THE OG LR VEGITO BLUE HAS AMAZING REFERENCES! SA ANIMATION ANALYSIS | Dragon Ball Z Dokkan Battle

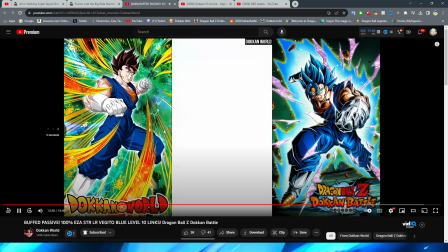(4:06)
We will skip past the actual, like, startup of the essay for Pan. So starting us off here, right, we have the
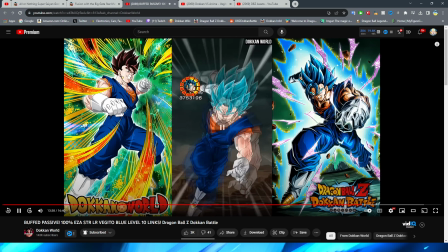(4:15)
introduction of Vegito himself into the super attack, which, interestingly enough, I'm sure most of you will recognize this as Fizz Vegito. However, not only are they reusing this because, I mean, it kind of just makes sense for the scene that Vegito is kind of coming in for,
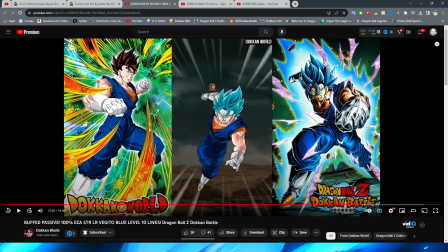(4:30)
and it sort of just looks like the way that Vegito would be flying towards the screen. I mean, it makes sense, I suppose, because not only was this a free-to-play unit from, like we established in the beginning of
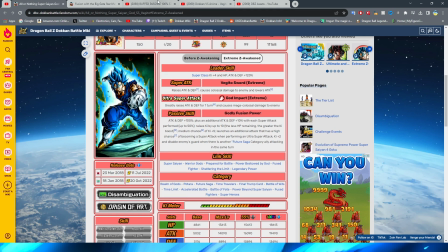(4:40)
the video, 2018 in March, this guy also was just, you know, a piece of art that they could already use.
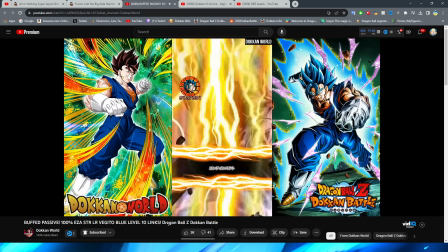(4:47)
So you have Vegito Blue flying with this little effect. I do like that, at least for this, right?
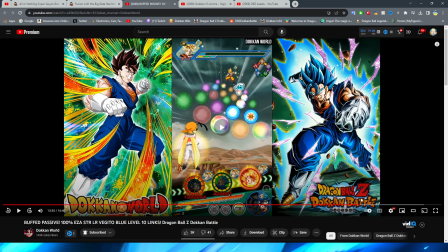(4:51)
Even though it is quite literally just a PNG kind of flying towards the screen, it's nice that they have that little kind of like pulse effect, I guess is what you would sort of call it,
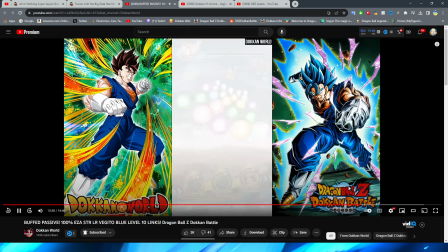(5:01)
right? Where once Vegito kind of enters the frame, he has that little like sort of effect there, right?
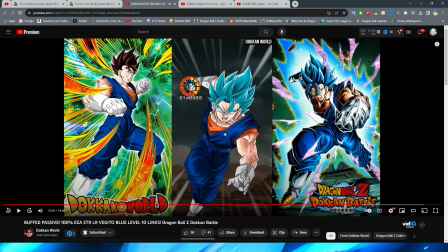(5:08)
Like that. That is pretty nice little touch, right? And kind of just makes it feel a little bit more impactful. I'm not sure if, you know, back then this was them kind of trying to emulate the whole like moving forward quickly sort of look that they do very well in a lot of modern super attacks,
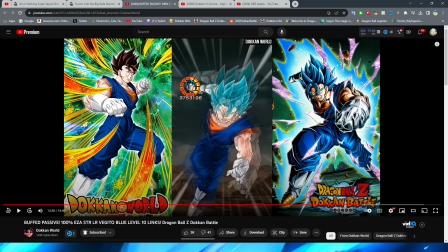(5:24)
or if this was just kind of like to catch your eye. But nonetheless, it's still pretty cool.
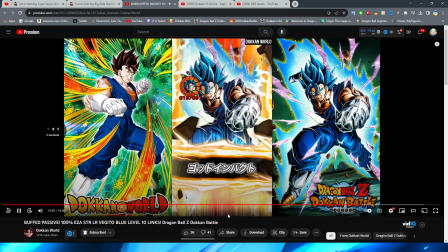(5:29)
And obviously after that, we have Vegito Blue's card art, which of course is a certified Dokkan classic.
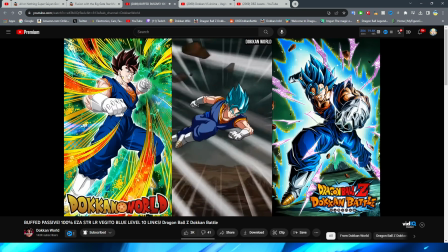(5:35)
We have a couple of punches and kicks, right? That's nothing too crazy to write home about, but obviously during this time, these Dokkan sprites were used pretty heavily in this way.
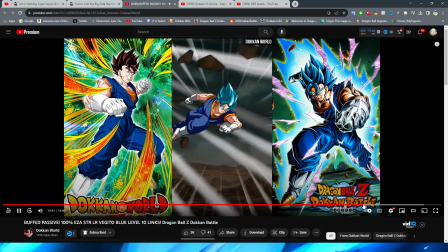(5:43)
And I think that they do a fairly good job, again, for the time, of just kind of conveying like the
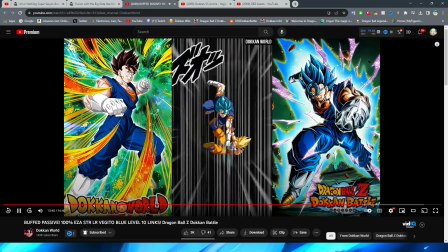(5:48)
battle scenes that are sort of happening in this section, right? The quick punch, punch, hit them into the ground and kick them away, right?
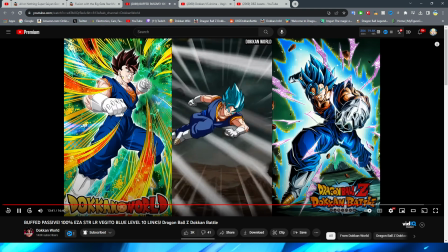(5:55)
Then we have a nice little fade to white as Vegito comes in. I do like this little shot of him kind of sliding in.
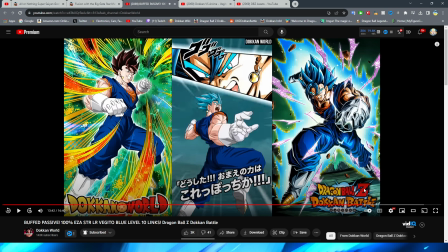(6:01)
And then, of course, we have the actual punch, which I always found this a little bit jarring personally,
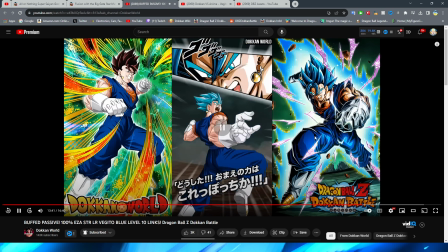(6:05)
that like he comes in and then they basically just cut to him like already being wound up for the punch. I just always thought it was a little bit awkward, but I mean, I suppose it works.
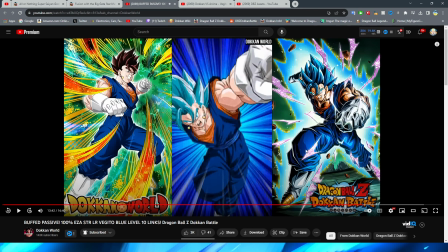(6:14)
And obviously, this is just a static PNG where it transitions into this one of Vegito then punching forward with this very anime-esque background before,
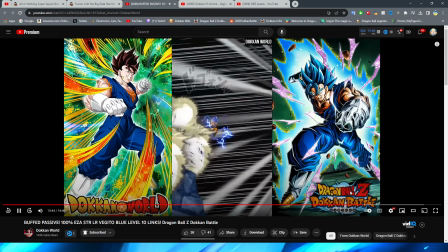(6:23)
bam, knocking into the enemy and obviously knocking him through a couple of rocks there with a little electricity effect around him as well.
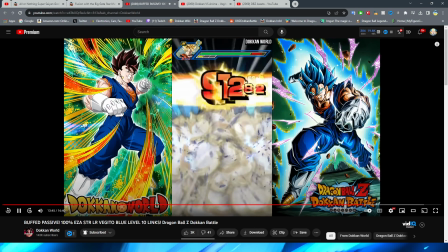(6:30)
Now, again, this is a super basic essay, right?
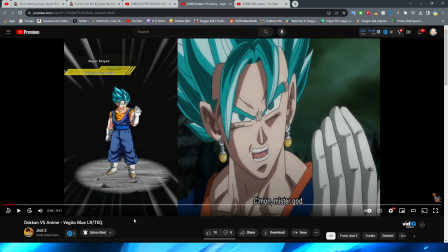(6:34)
But the reason why I say I think that this is pretty cool for the time is let's take a look at this bad boy compared to the original animation here, right?
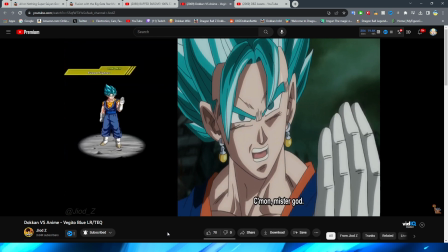(6:42)
If we take a look at this comparatively, honestly... Oh, wait, hold on.
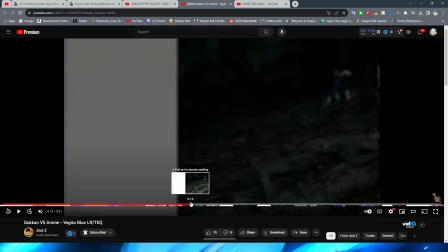(6:47)
He has the 12 key first. Hold on. Skip past that for the moment. Ignore that you saw that.
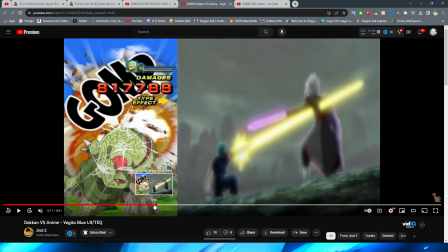(6:52)
Wipe it from your mind, but I'm going to hit you with the Men in Black little pen that they have, bro.
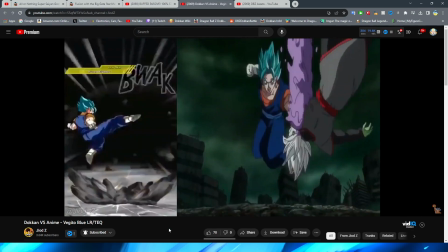(6:57)
Anyway, so as you can see here, right? The first punch and then the kick away, right?
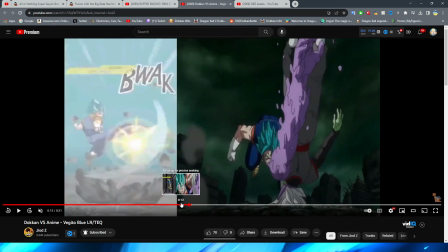(7:01)
Let's actually look at this in slow-mo because I think it'll be a little bit easier to digest that way.
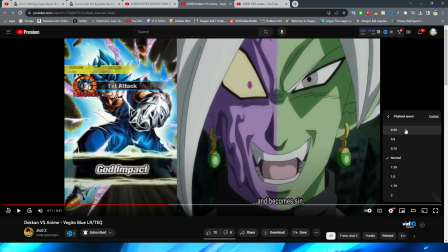(7:06)
So obviously, it's not as like close up as a lot of the other, you know, well, I mean, a lot of the more modern Dokkan animations.
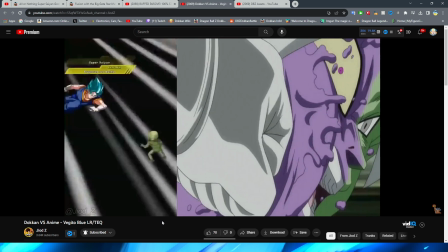(7:14)
But I think it definitely tries to capture the spirit of what's going on here, right? We have the funny punch from Vegito, right?
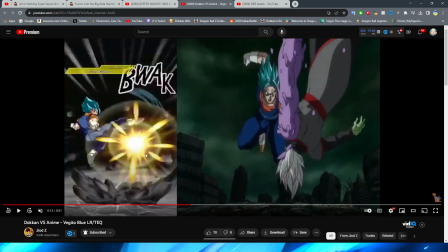(7:21)
And then, of course, they kind of knock him into the ground in Dokkan to keep it some consistency.
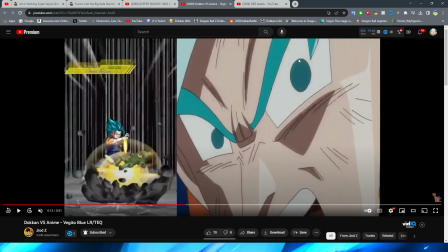(7:25)
I don't know if the scene where Zamasu gets punched in the face by Vegito immediately leads into that.
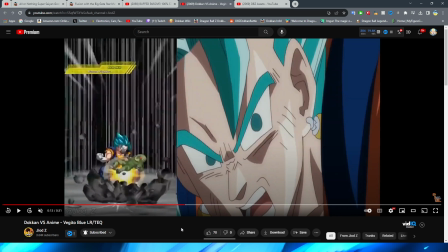(7:31)
I don't remember if that's the case or if that's just cut. If it is, then that's even better. But regardless, though, Dokkan just kind of keeps the continuity with that, right?
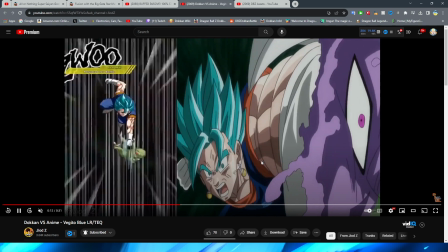(7:38)
And obviously, that's kind of what they were referencing, is that Vegito punches Zamasu. And then, of course, getting smashed into the ground.
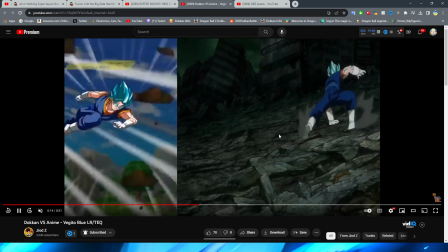(7:43)
And as you can see, right, kicking him away, which is cool that they keep the essence of that, right? With him flying forward, right?
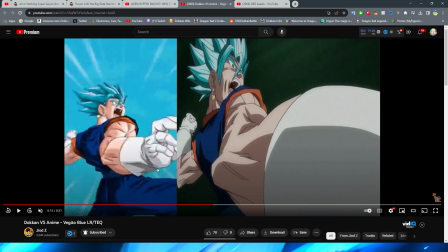(7:49)
Obviously, he doesn't fly forward in the actual anime. He kind of slides backward.
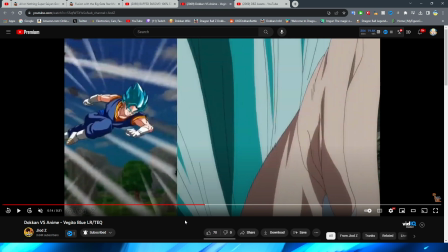(7:54)
I suppose that's Dokkan sort of ad-libbing a little bit there. But I mean, to be fair, it wouldn't really make sense for him to slide backward in like the context of the essay, I suppose.
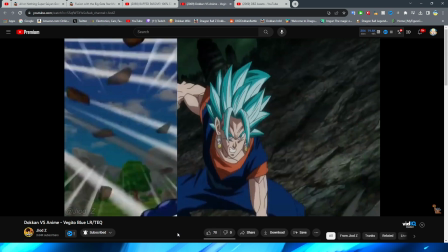(8:03)
But still, I guess, including sliding. But nonetheless, right, obviously this particular part right here is the punch, right?
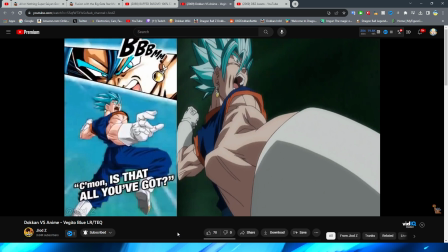(8:10)
And obviously Dokkan didn't have the crazy animations like it does nowadays.